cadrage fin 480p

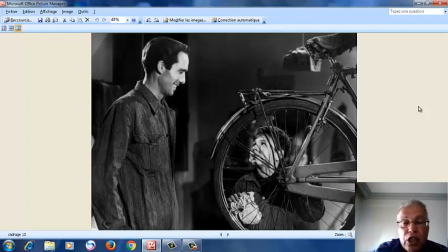727s
Et le fait de le saisir à l'intérieur de la roue marque déjà l'attachement de cet enfant à sa bicyclette. Nous aurons bien sûr l'occasion de revenir sur cet important film de l'histoire du cinéma.
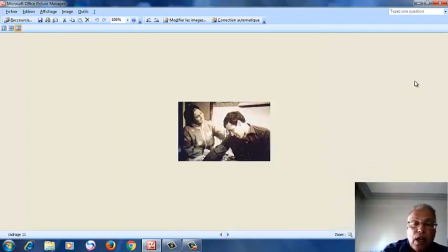743s
Bien sûr, nous avons déjà parlé, vous avez déjà vu, nous avons analysé même à distance le film Mouchma de Hamid Ben Ali en 1970.
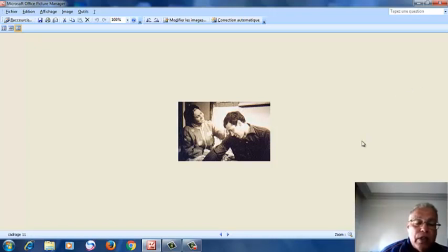755s
Déjà au niveau de ce cadre, on comprend un petit peu le sentiment qui existe entre le Saoud, joué par Mohamed Karab, et par la mère Kamala, joué par Khadija Mujahid.
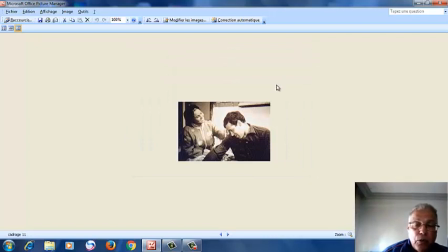771s
Et je vous recommande de voir, de revoir le film, c'est la seule position où on voit un petit peu Karat, ou plutôt M. Saoud, avec un autre personnage,
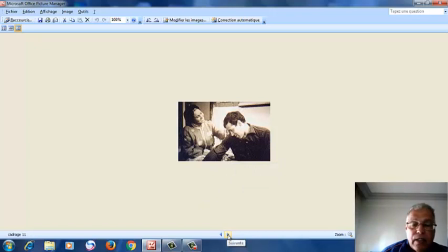785s
avec lequel il entame déjà un certain sentiment. Contrairement au plan auparavant, on va le saisir tout seul, comme dans ce plan-là.
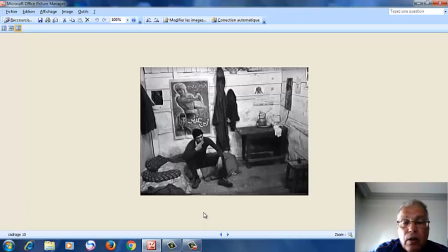796s
Et dans ce plan-là, bien sûr, avec M. Oud saisie tout seul, on voit bien que le cadre marque une certaine position. C'est-à-dire qu'il montre déjà, au niveau de cette manière de filmer, qui est en contre-plongée,
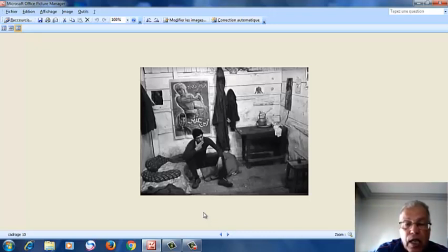813s
saisissant M. Oud écrasé, assis, Comme cela nous rappelle un petit peu l'image que nous avons vue par avant, qui concerne le voleur de bicyclette, M. Hood aussi est ainsi écrasé par un pouvoir qu'il ignore, un pouvoir qui s'exerce sur lui.
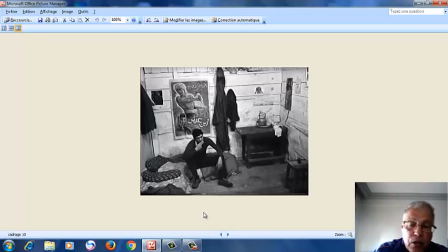832s
Et bien sûr, durant tout le film, M. Oud est soumis à une certaine tradition religieuse qui l'écrase davantage jusqu'à la mort, comme vous l'avez déjà vu dans le film Mishma, que je vous avais recommandé de voir,
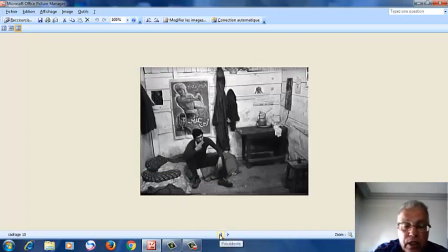852s
et que nous aurons certainement l'occasion de décortiquer dans un proche avenir.
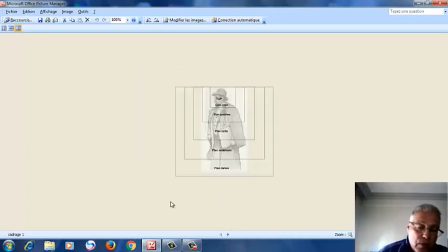857s
Et bien sûr, le Kajras, comme je l'avais évoqué au début de la leçon, c'est une sorte d'organisation de l'image, comment saisir cette image, à quel niveau saisir cette image, ce qui donne la leçon,
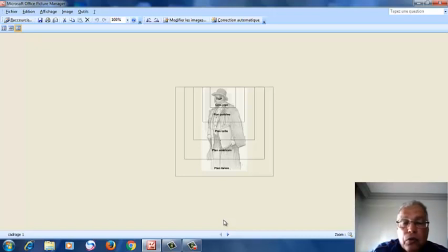873s
ce qui donne une sorte d'organisation de l'échelle du plan. Voilà, je vous remercie pour votre attention à une prochaine séance, prochaine leçon.
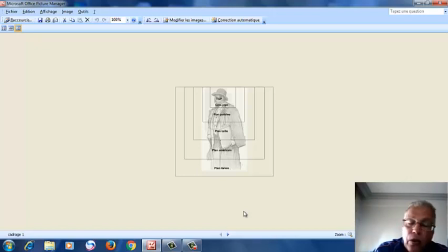889s
Je vais vous envoyer dès aujourd'hui un document qui relate un petit peu le résumé concernant la définition et la signification de cette notion de cadrage. Et à très bientôt. Merci.